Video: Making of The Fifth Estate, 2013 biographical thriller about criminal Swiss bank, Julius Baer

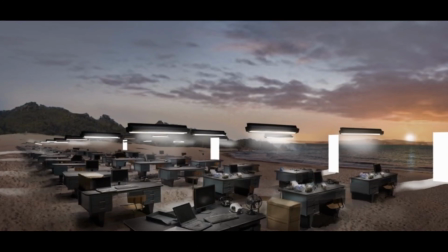253s
Sometimes there are mountains in the background. Sometimes they have doors opening with nothing outside, basically just bright light and people walking in.
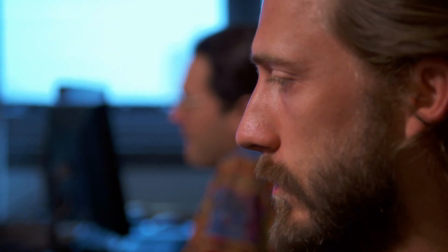261s
We tried a few different things. Like, first of all, there were two sort of ideas that were a little bit out of the zone that we started exploring. The first of which, I thought it was a pretty interesting idea to maybe see a massive cloud of papers sort of floating over the entire environment,
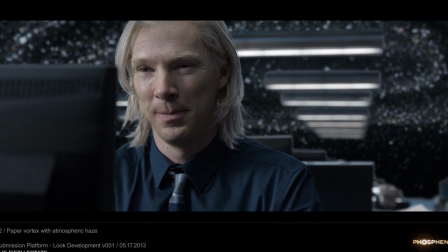276s
slowly sort of undulating around the environment as if there's potential leaks sort of floating above this world. But ultimately just felt like it was a little too on the nose for the idea and sort of betrayed the slightly more surrealistic nature of the scene.
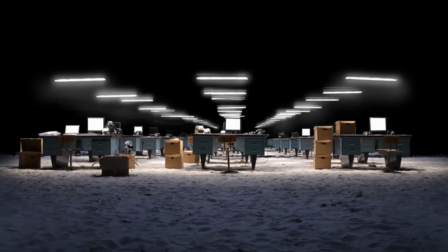290s
We also started exploring a much more kind of pared down version of the scene where there was almost just a void around them, mostly just completely black space with almost no definition and maybe just a little bit of hazy smoke floating up in the sky above them,
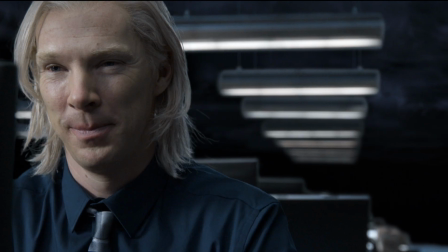306s
kind of tying into the idea of like a very old 1940s newsroom and that sort of vibe.
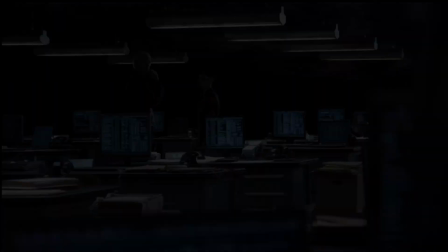312s
That scene was also a little bit interesting, but in the end it just felt like we were betraying like the coolness of what had been shot and it wasn't doing quite enough.
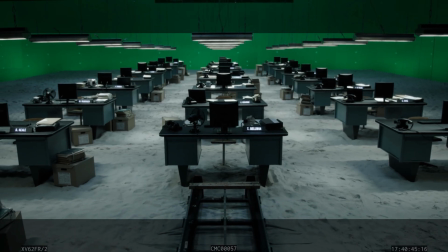323s
The original design had desks, of which they shot 30 on set, but the desks would then extend in a line infinitely in 2 directions. And then in one early meeting, Bill said, what would it look like if the desks went infinitely in all directions?
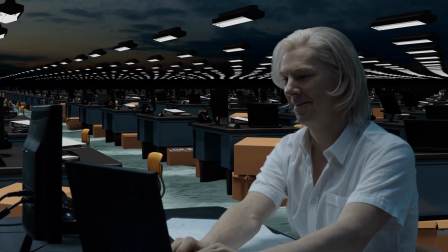339s
So, we tried that out on a couple of frames. It worked, everybody really liked it, but that is a much different endeavor in terms of 3D, certainly, in terms of tracking. It just is much heavier technically.
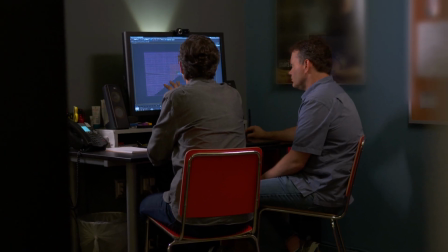355s
This is a top-down view of what was required to expand from the 30 or so desks that were shot, which is, an area roughly this big.
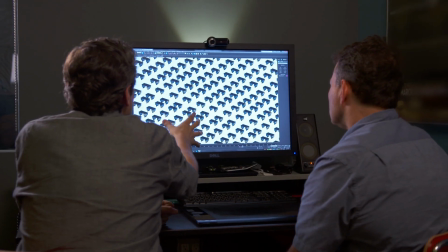363s
And then once we had to expand to infinity, all of a sudden, every little square you see is a desk.
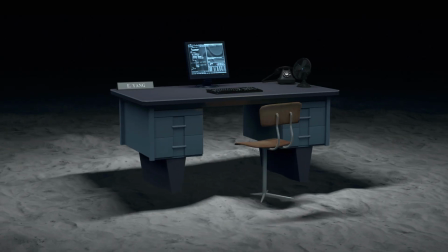369s
As soon as you add things off to the side,
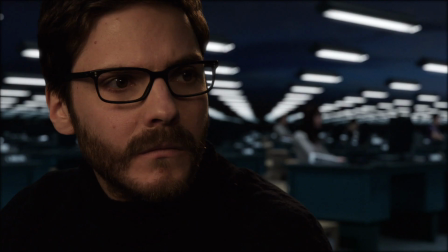371s
suddenly there are CG elements that are much closer than we had ever planned for in terms of CG assets,
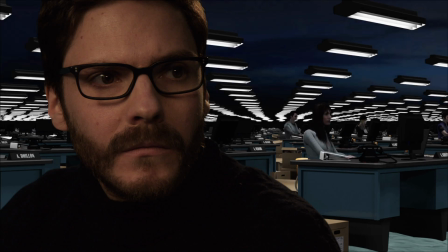378s
and especially people. So all of a sudden we need digital doubles to be relatively close to the camera on the sides. So it's just, all these new elements that come from a fairly simple request, but ultimately the idea was really working in design frame form, and it just became a challenge that we had to tackle and pull off.
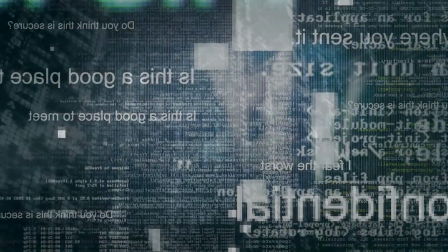400s
Our first introduction to the submission platform follows a piece of paper from sort of the void of ideas itself, and that sequence is being done by Prologue. So we're actually working with them to each do one half of the shot.
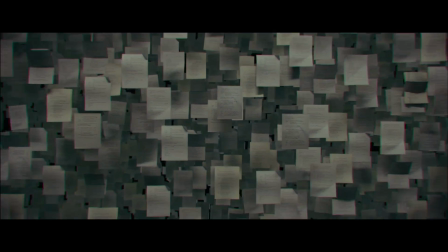413s
So it sort of starts in this more very strange world of data and paper, and one paper does fly through, and we follow that and track with it.
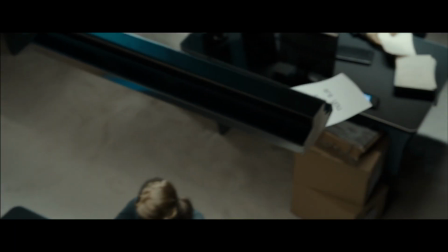422s
And then it goes into our shot, which has the paper flying over a bunch of desks.
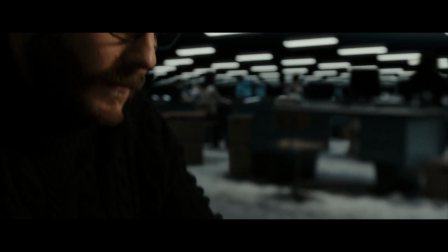427s
It's really Daniel's introduction to the notion of WikiLeaks coming in, but it's also our introduction to the idea of a visual metaphor of this world.
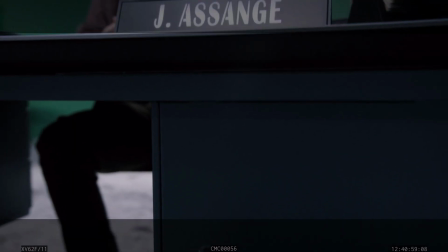436s 45, take 3.
The next sequence, we see Julian at a desk,
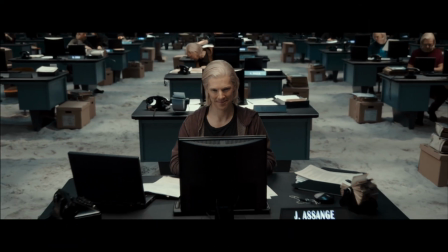441s
and at that desk we pull back and eventually see that every desk is populated with Julian wearing slightly different clothes, but hard at work as every other entity within the company.
Action.
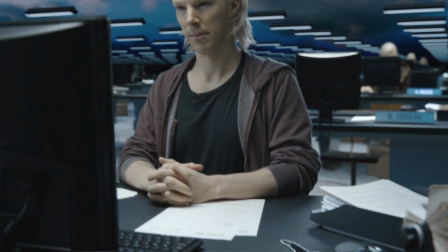456s
And that scene was all shot motion control with multiple passes to have as many Benedicts as we could.
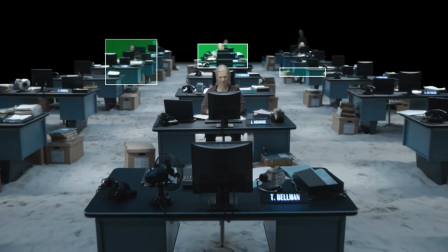463s
Eventually we had to duplicate them to expand in all directions, and there's a few digital Julians in there as well.
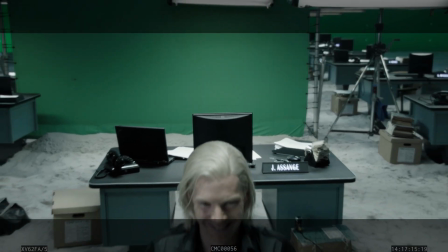469s
So no matter where they sat Benedict, the camera would be doing this exact same thing. So they would have him in the hero position, sort of close up, and they do one take that way.
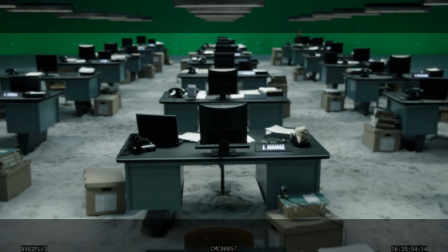478s
And then they'd have him in a different row towards the back and in a different outfit, doing something else.
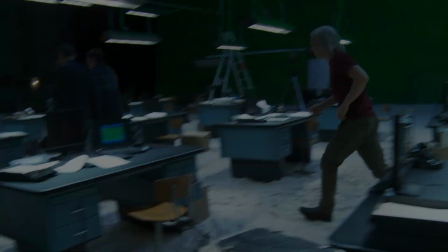483s A change of costume, please, my loves.
When we decided to extend the sides out,
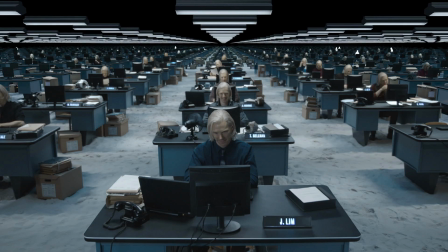489s
then we're looking at tons of elements that we kind of have to squeeze into this new vast landscape. So we're doing a lot of warping, sort of taking outtakes, really, after they yelled cut, okay, what can we use?
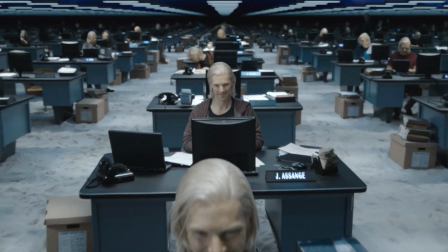502s
What is he doing before he's looking straight at the camera that we can use here in a different spot? And does this perspective work? And hopefully you can't tell.
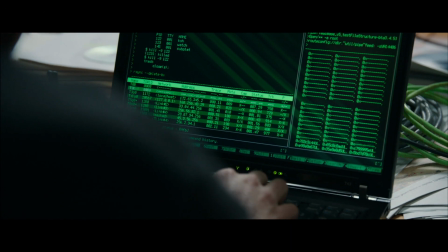515s
Eventually, Daniel has to stop Julian and destroy the submission platform.
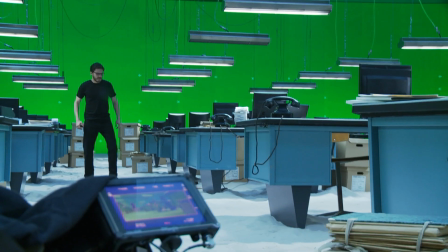520s And action.
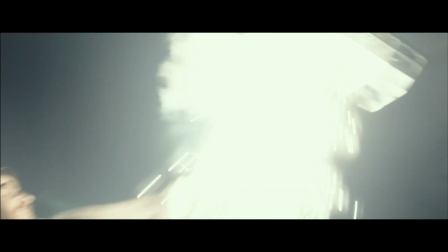524s
That's the case where we mixed the practical lights with the CG lights,
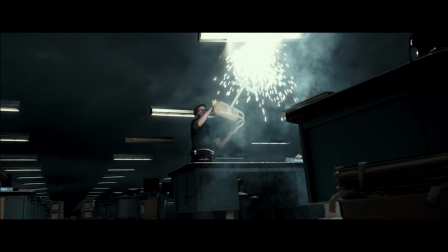530s
because obviously it's much better to retain that real light, the interaction, the sparks and everything moving around, and the smoke that the light generates.
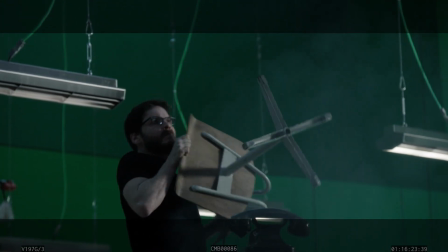537s
You have to deal with that because it's all traveling over Daniel.
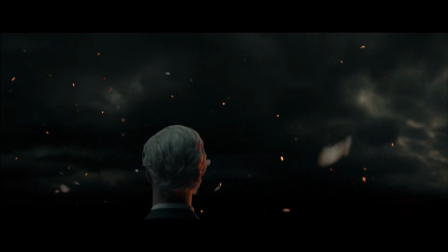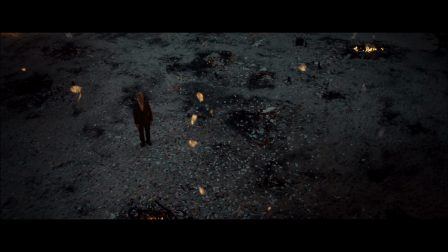545s
Once Daniel's destroyed the entire submission platform, Julian then enters and sort of sees the remains of the submission platform.
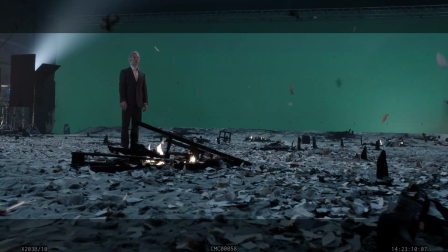552s
All the desks are gone and destroyed, and the critical element for that scene was, how does Julian feel when he's looking at all of this?
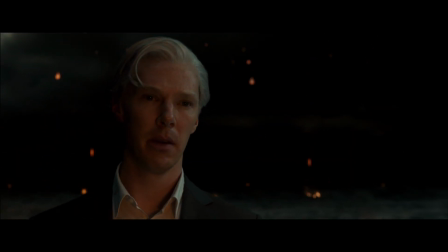559s
Papers falling from the sky that are still burning, and that ties into the idea that all information is sort of inaccessible by him.
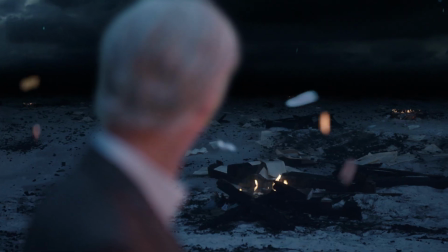568s
Practically, there was a pass of embers falling that we used, but we ended up doing a simulation to create fiery elements and really get all the depth we needed
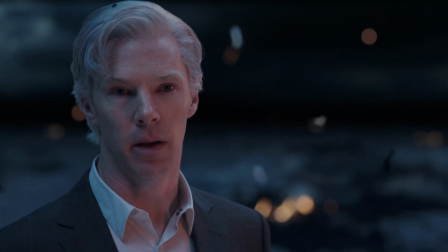576s
around Benedict so that we could feel papers behind him and in front of him. All the fiery little pieces that were falling through the air,
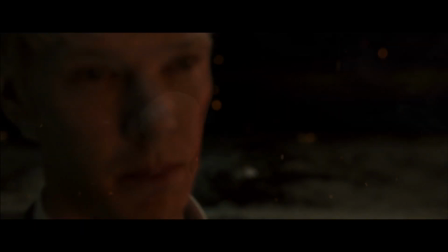585s
I thought that did a lot to add to the sadness of the moment. And a lot of the time, as visual effects people,
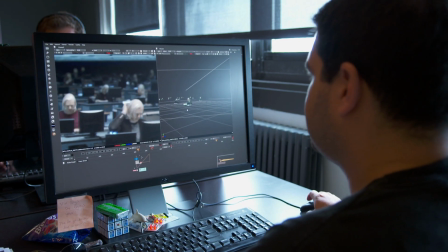591s
we work on things where if you've done it well, people are never going to know that you had any part of it, you know, and which is great.
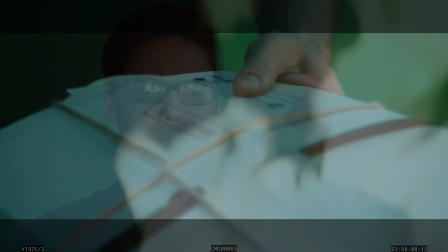597s
I mean, that's satisfying too, but it's nice to be able to work on something creative that is so important for the tone of the movie. And we're all movie people, you know, so it's exciting for us to be part of that process.